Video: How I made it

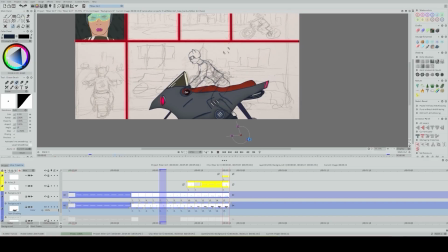(13:00)
I think it makes it look pretty cool. Almost makes the bike, the gray of the bike, look a little more smoky. You can see there's like a shadow underneath it.
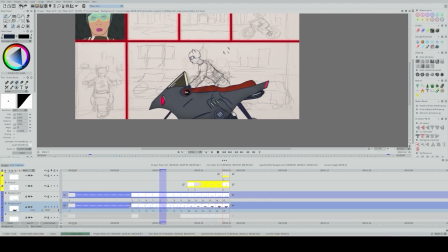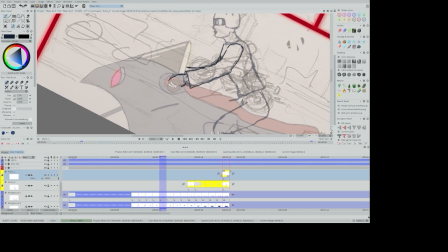I'm just adjusting the character so that she's in proper position.
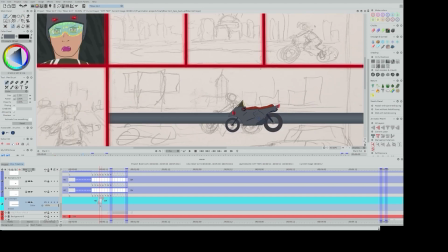(13:44)
You'll notice on the final animation, I actually make her blink. She closes her eyes also, and she moves her hand for the throttle.
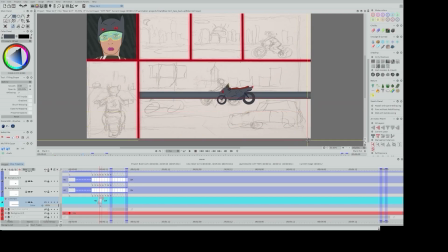(13:53)
Now I'm working on the freeway itself. I used the bloom to get that effect.
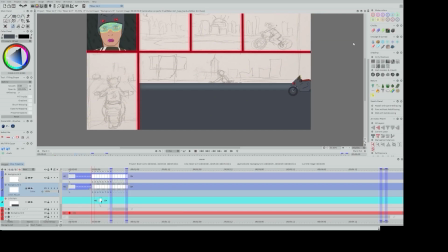(13:59)
I don't know if you guys notice on that back, like a thick line. It actually looks like it's a little bit brighter in the middle and darker towards the edges, just to create more depth.
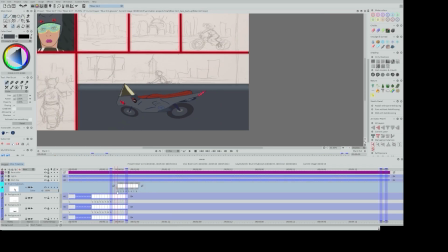(14:14)
And you could do that with lighting, with color, positioning of objects. After all, we're working on a flat surface. It's just a piece of paper, I guess, if you want to interpret it that way.
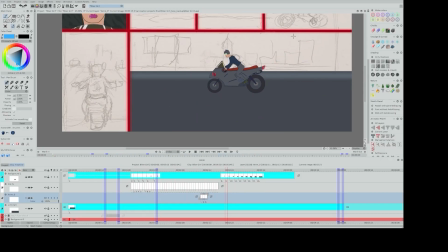(14:27)
And we're moving our drawings so that they give the illusion of being in a three-dimensional space. Adding some freeway line markers. Later on in a moment, you guys are going to see the city, the sign.
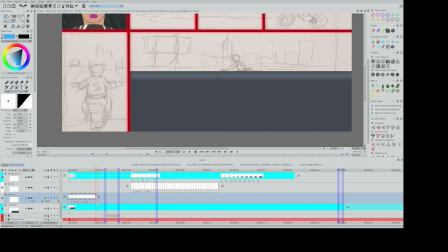(14:48)
Some blue lights on the barrier. So there is a ton of stuff that I added here that normally, if you guys just look at the video, you guys probably would take for granted. But yes, a lot of work went into this animation, but it was totally worth it.
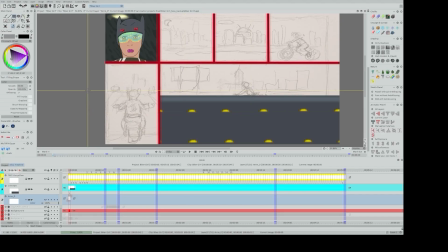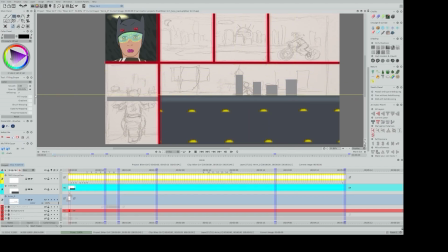So as far as the city is concerned, I used the keyframer to move it into a certain position and then just looped it again. I don't know if you guys feel me on this. I remember we had a toy when I was a kid.
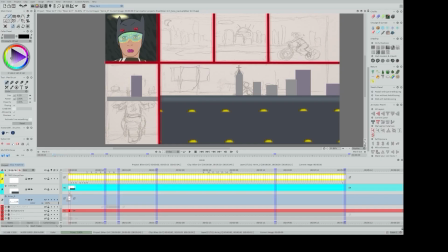(15:38)
There was looked like a little television that you would wind up, and it's on a drum, and it basically it takes you through a scene to a certain point, and the scene starts all over again. So if you guys can picture that, that's kind of like the thing that I was going for. And so the city will keep looping.
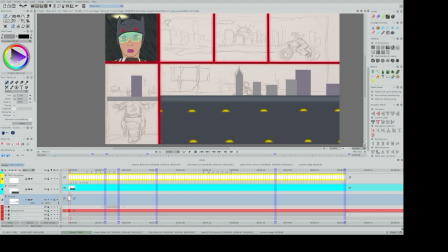(15:56)
But I think it came out pretty smooth. And thank God TV Paint helps calculate all of these things, so I think it did its job.
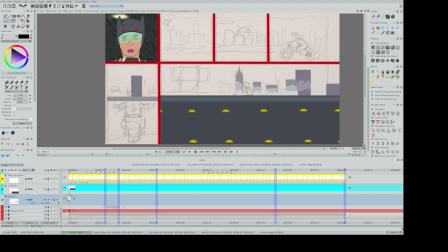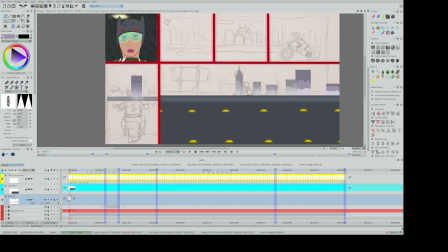(16:30)
Moving pretty quickly through the city. Eventually I'll have to erase some of these parts, especially the ones on the left side that are covering a panel that's going to be a completely different thing.
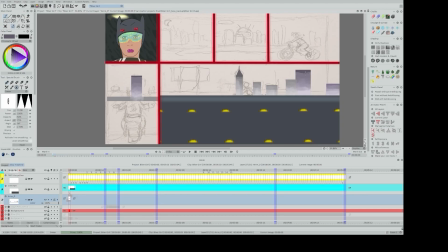(16:46)
I also shifted some things below certain channels, so
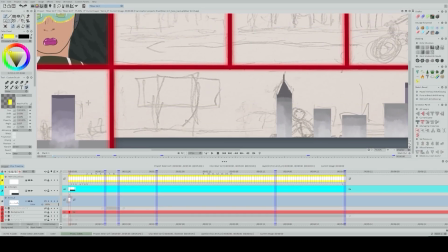(16:53)
they appear behind the channel and you can't see them, while other things are on top, other drawings. Now here you see me creating a stamp.